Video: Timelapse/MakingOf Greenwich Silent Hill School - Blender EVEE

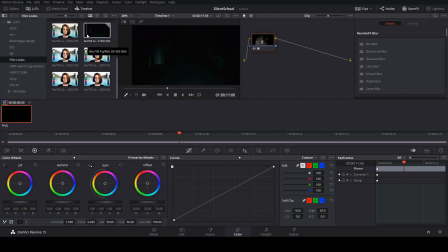[12:16]
I'm starting to block out some final grading with some LUTs readily available inside DaVinci, and here I'm just having fun really.
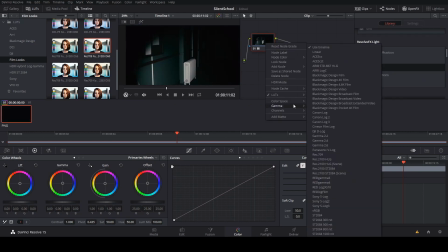[12:27]
I was experimenting with the lens flare, but in the end I didn't use it.
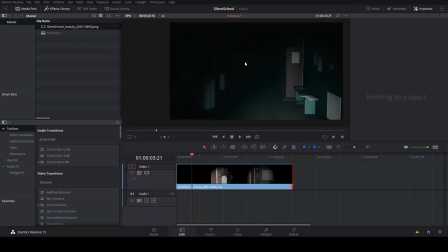[12:33]
I'm grading my dark tones and my mids. I just want to see what's the correct hues, the correct values that I should use.
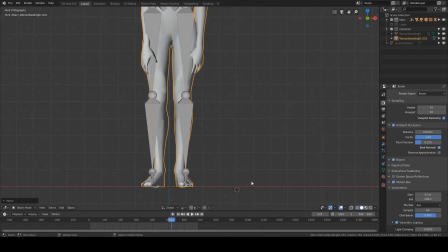[12:42]
And now I move on to rig the creature. Now the creature is not in T-pose, so this is really less than ideal to rig, but hey, whatever, I guess.
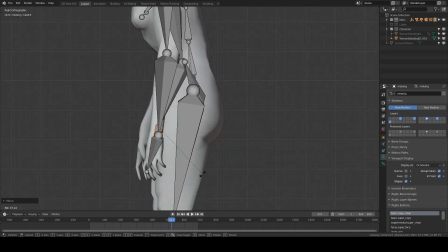[12:53]
In the end, it was worth it.
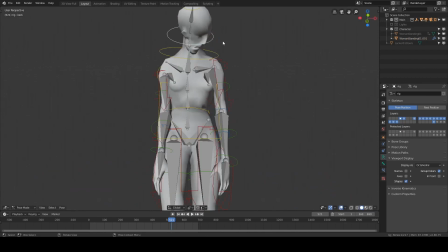[12:55]
So I rigged it, even though it was a really unorthodox pose, but anyway.
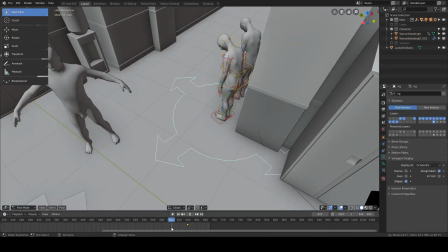[13:02]
Here I'm trying to get a rig set up. I'm replacing my placeholder with the correct mesh, the rigged mesh.
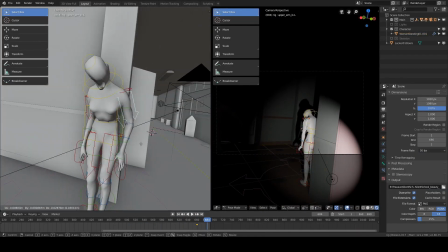[13:09]
And now I will, I think that I will, block out my main poses of the creature.
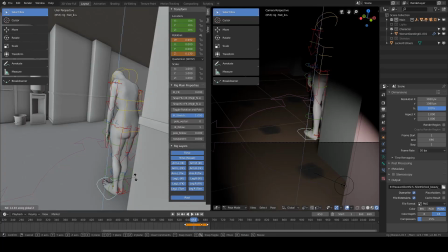[13:17]
You can see the skinning is really weird, but again, I won't care.
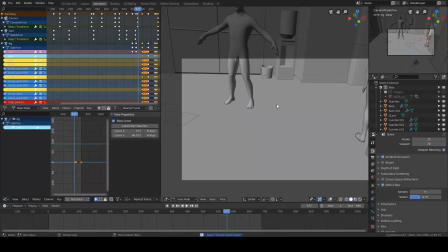[13:22]
I know that in the end I will have the correct poses that I need. I don't worry about any details at this stage.
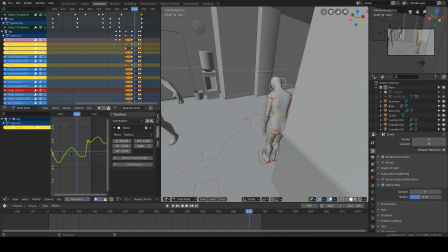[13:30]
I just want the main poses, and I'm already starting to put noises inside the
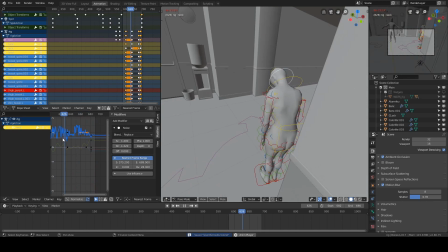[13:37]
from the controllers of the rig from my creature to have that jittery effect that the Silent Hill creatures a lot of the time have.
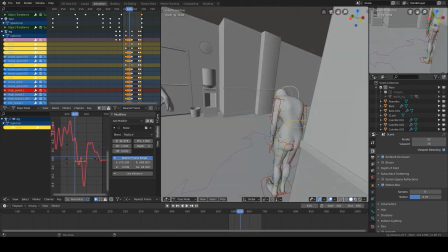[13:45]
The same effect that you can see in I think Jacob's Ladder, and having noise inside those controllers will really sell that effect.
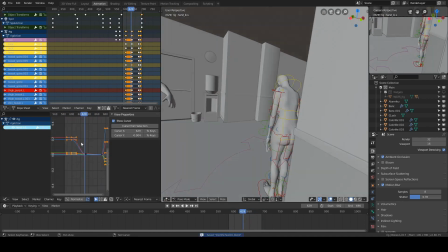[13:56]
So I'm going a bit crazy over here, but I'm just having fun really, so you cannot blame me, I guess.
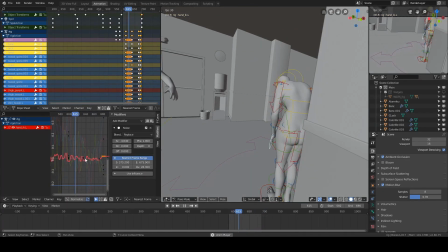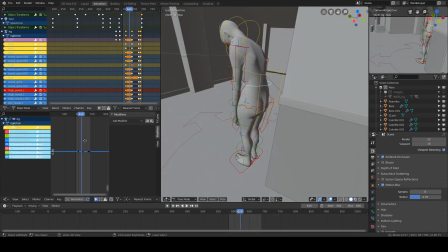[14:09]
Yeah, I'm working on the legs, I'm working on the spine, and I'm working on the hips.
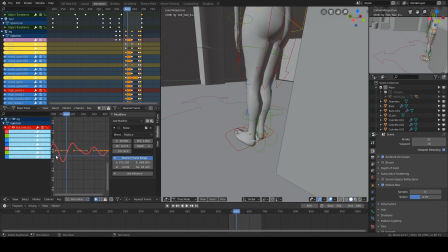[14:15]
I want a lot of movement on all the creature. I want to make it look natural, and when you're natural, all your body is supposed to move.
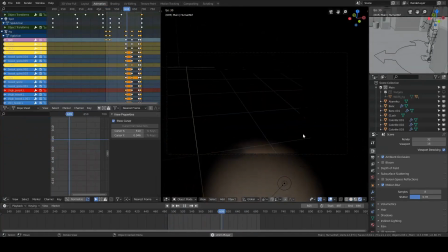[14:23]
You don't have static pieces of your body.
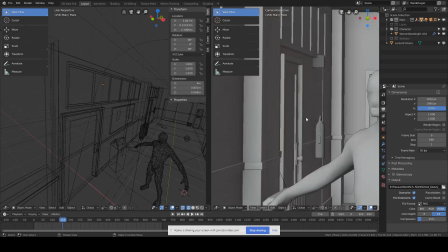[14:32]
So I've been rendering it out and now refining. I'm refining again my models.
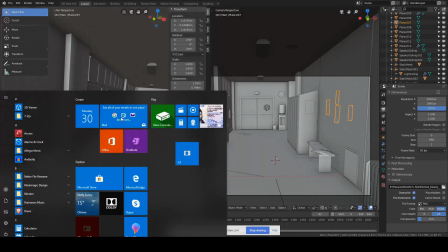[14:37]
You can see I'm back at the modeling stage. I'm adding details to the paper and going back into texture.
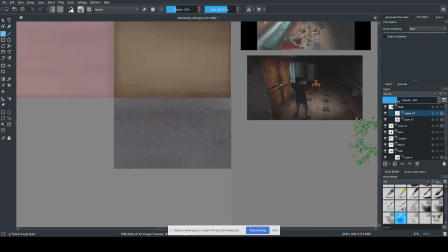[14:44]
I will move on to make a metal texture for all my metallic props.
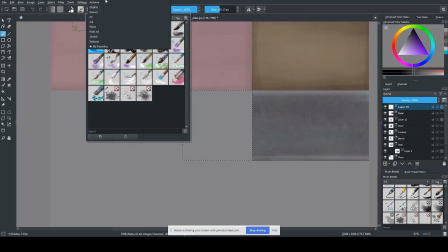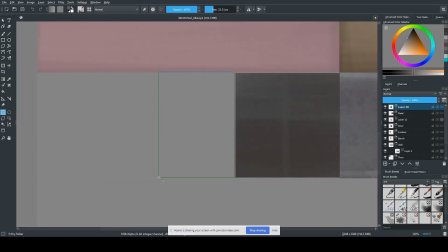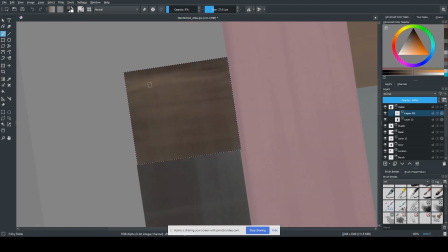[15:02]
Oh, this texture is used for the heater.
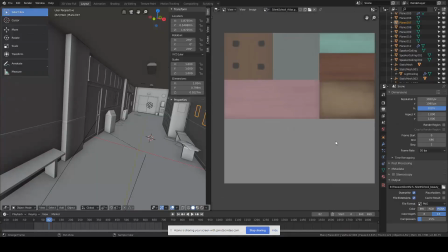[15:07]
And I'm painting lighter values to simulate edge wear,
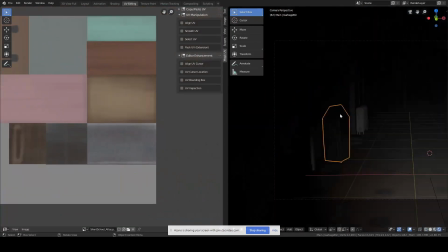[15:12]
just like people would lean against some surfaces, and with the time, surfaces would look duller, more softer color,
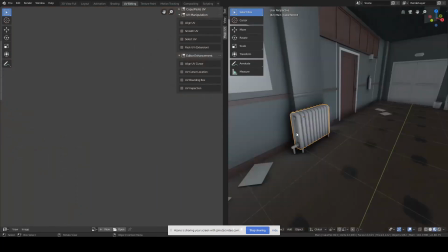[15:21]
just like was some kind of damage from friction over time.
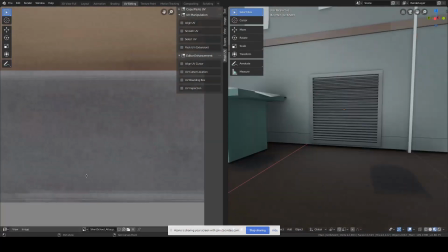[15:28]
I'm placing the pieces over parts of the texture that are lighter, again to simulate that edge wear.
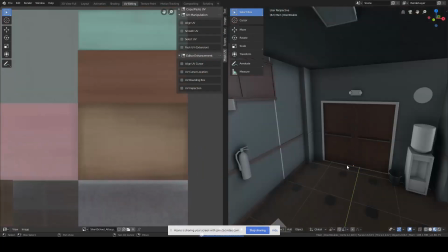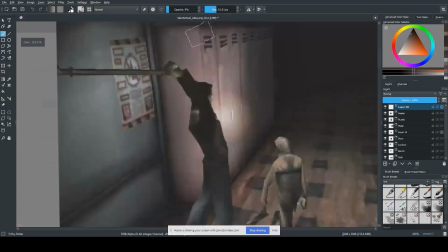[15:41]
Placing the moldings on the wall color that will be used for the ceiling.
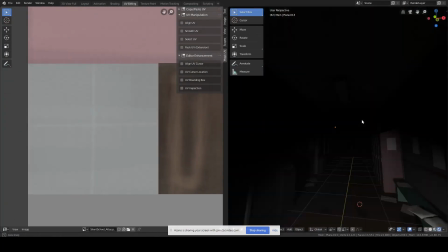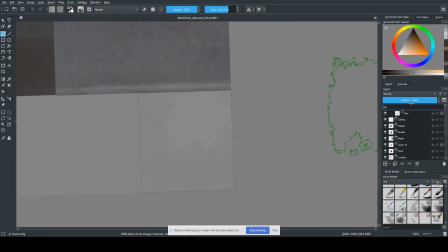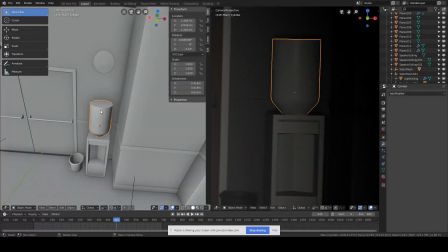[16:02]
That's a bit with the water tank. You see, I'm very loose.
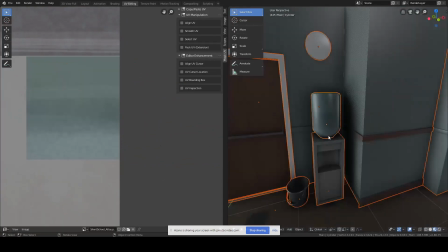[16:08]
I don't care about any details. I just want to be quick. I want to move on to something else.
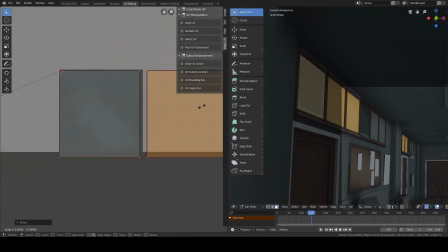[16:24]
That's a piece for the window.
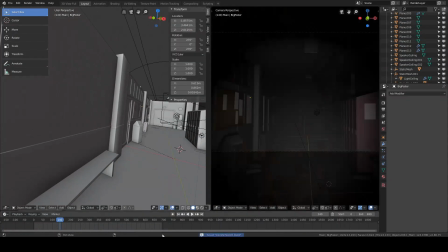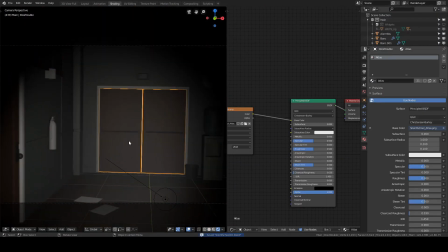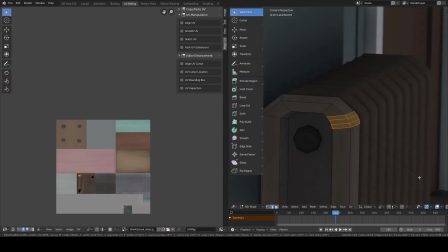[16:40]
Finding the light, and again going back to texture, and I'm all over the place,
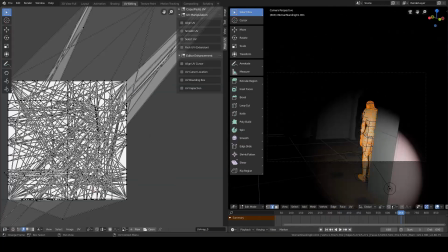[16:46]
but as soon as I'm getting bored of what I do, I just move on to another step.
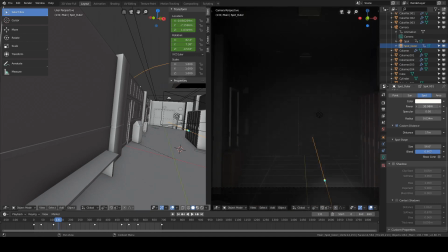[16:50]
So I try to enjoy the most of what I can of my project.
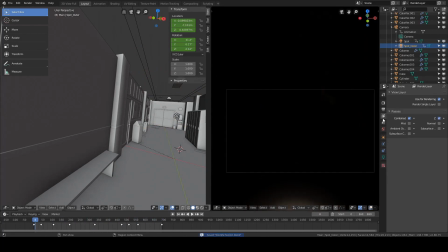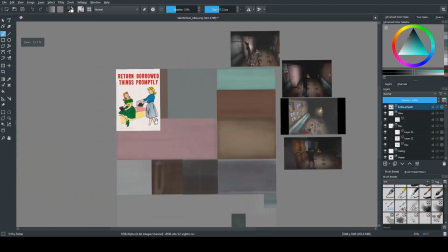[17:02]
Rendering a sequence again. Now moving on to some details.
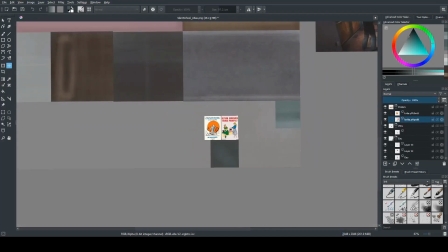[17:07]
There's posters on the wall, so I grab images from Google. I don't really care what is written on them.
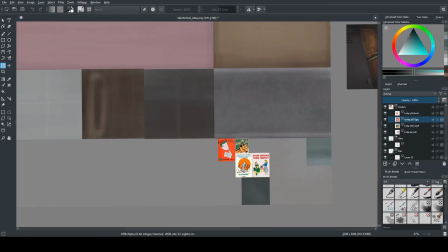[17:13]
I just want some kind of a 90s style,
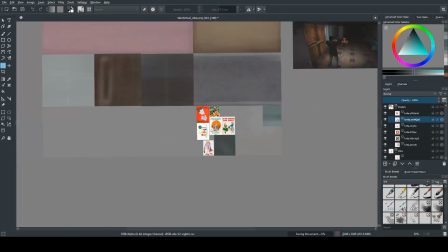[17:16]
85, and just a typical poster that we could find in a school.
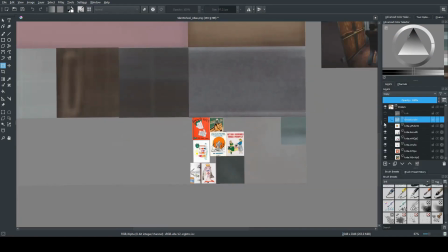[17:23]
Now, I don't mind what's written on them, because in the end we won't be able to see what's written,
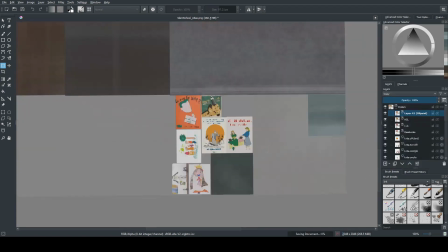[17:30]
because you see I use filters to blur out some oil paint filters to
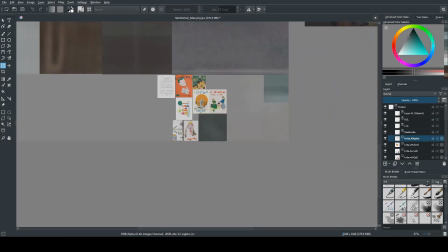[17:36]
grunge out my texture to make it look like it comes from a PS1 games,
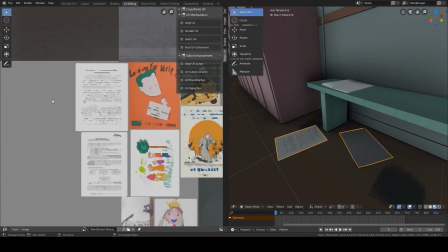[17:40]
where the textures are all JPEG artifact and you can't really see anything.
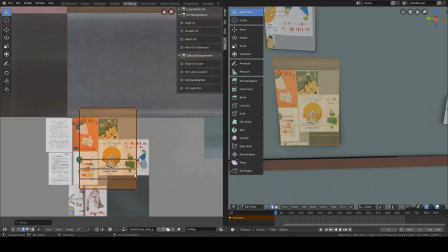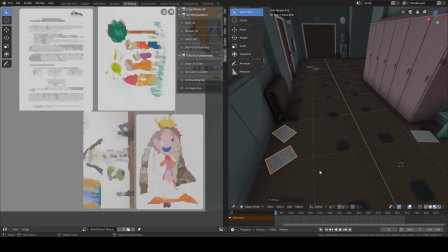[17:55]
You see, it's faster to lay out my textures, since a lot of the paper were instanced,
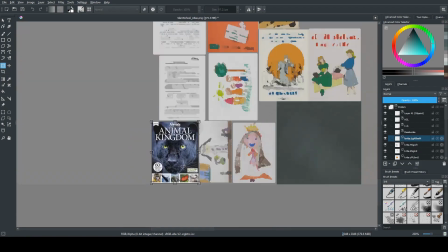[18:02]
so the work is getting just faster.
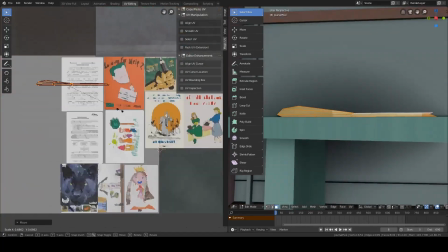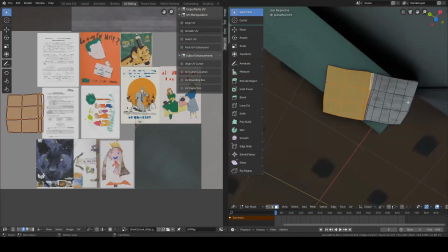[18:11]
Jamming in the magazine, again some posters.
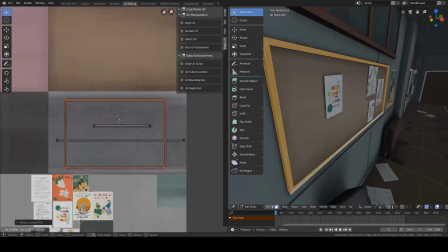[18:18]
And I don't want to get too crazy with the details, because I know that in the end, it won't matter.
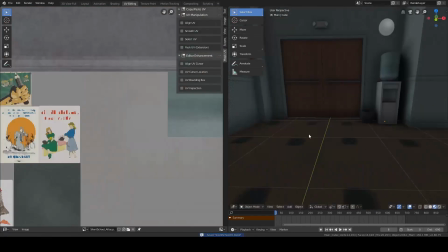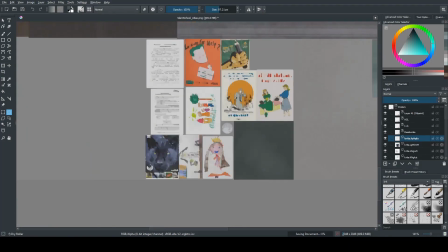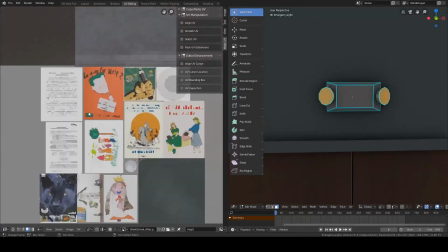[18:34]
Speakers for the ceiling, the lights for the security lights.
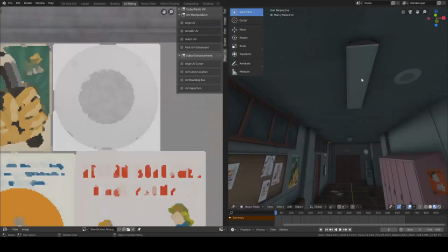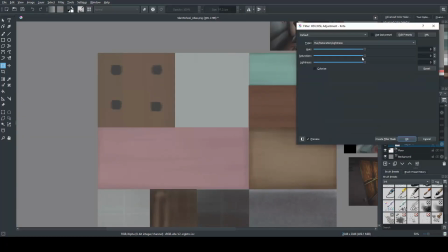[18:44]
Neon light that I've ended up using, I think the ceiling texture, really, I don't care.
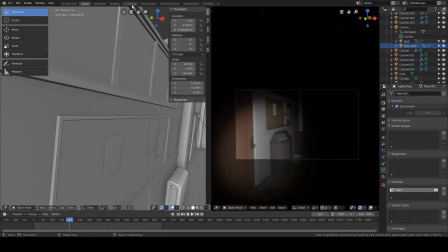[18:49]
We don't see that much the ceiling fixtures, so whatever.
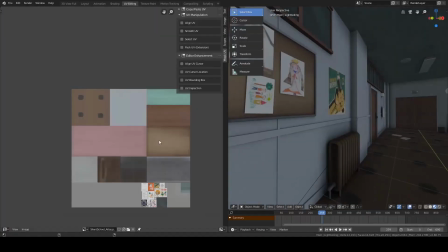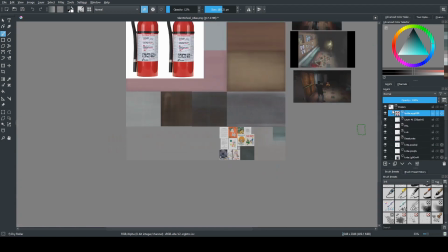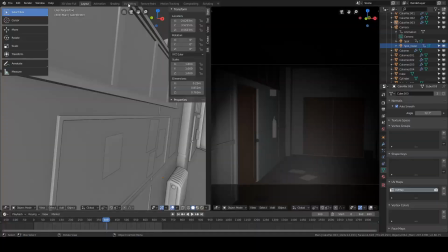[19:04]
Extinguisher, and I'm altering the colors, and I did that for the poster as well,
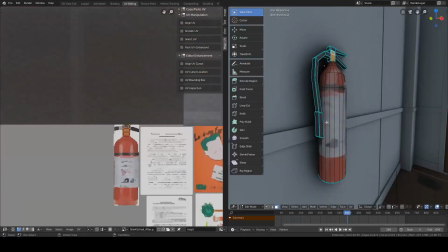[19:09]
because I want all the colors in the texture atlas as a whole to fit together.
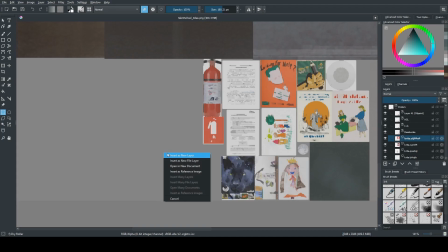[19:15]
I don't want some too saturated red,
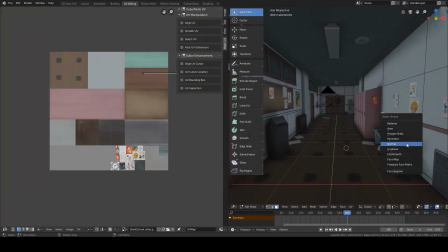[19:19]
some blue that don't fit in that palette, so I'm trying to get that homogeneity all over the color of my textures.
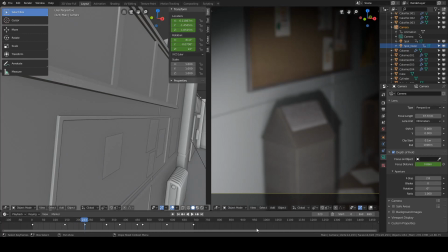[19:29]
By the way, I don't think we will see any of this, but for the shader, there is no roughness, no specularity or normal maps.
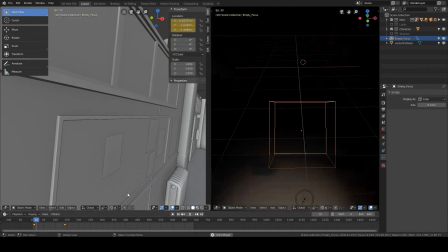[19:37]
It's only a diffuse map of the texture atlas, and that's all.
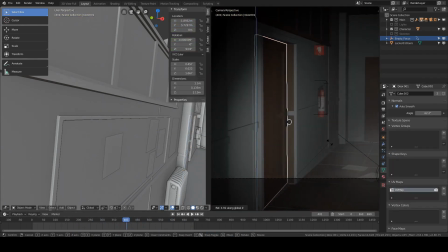[19:43]
Here I've created an empty to have the focus for my depth of field.
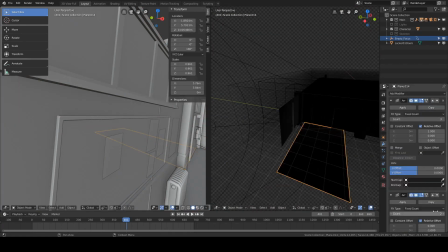[19:49]
So this will simulate the point of interest of the character, of what it is looking right now.
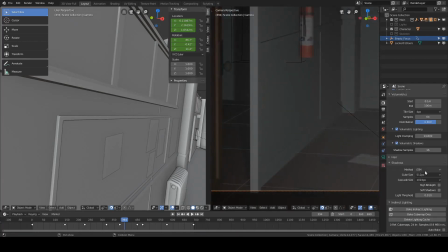[19:58]
I've opened the door right here to make it look like there is a classroom at the other side.
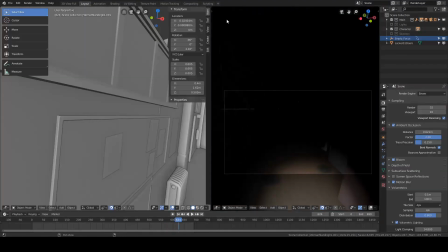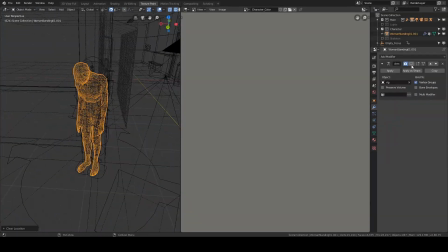[20:11]
Oh, and now, okay, now I'm making the color for my creature.
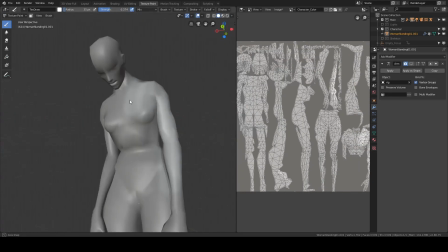[20:15]
So I'm using texture painting. I've did a quick and dirty unwrap of my creature, I don't mind.
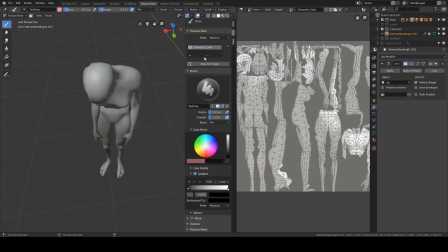[20:21]
And I'm putting
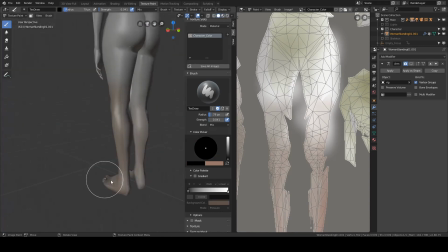[20:23]
just some shades, creature shades on the creature, and I'm going fast as I can.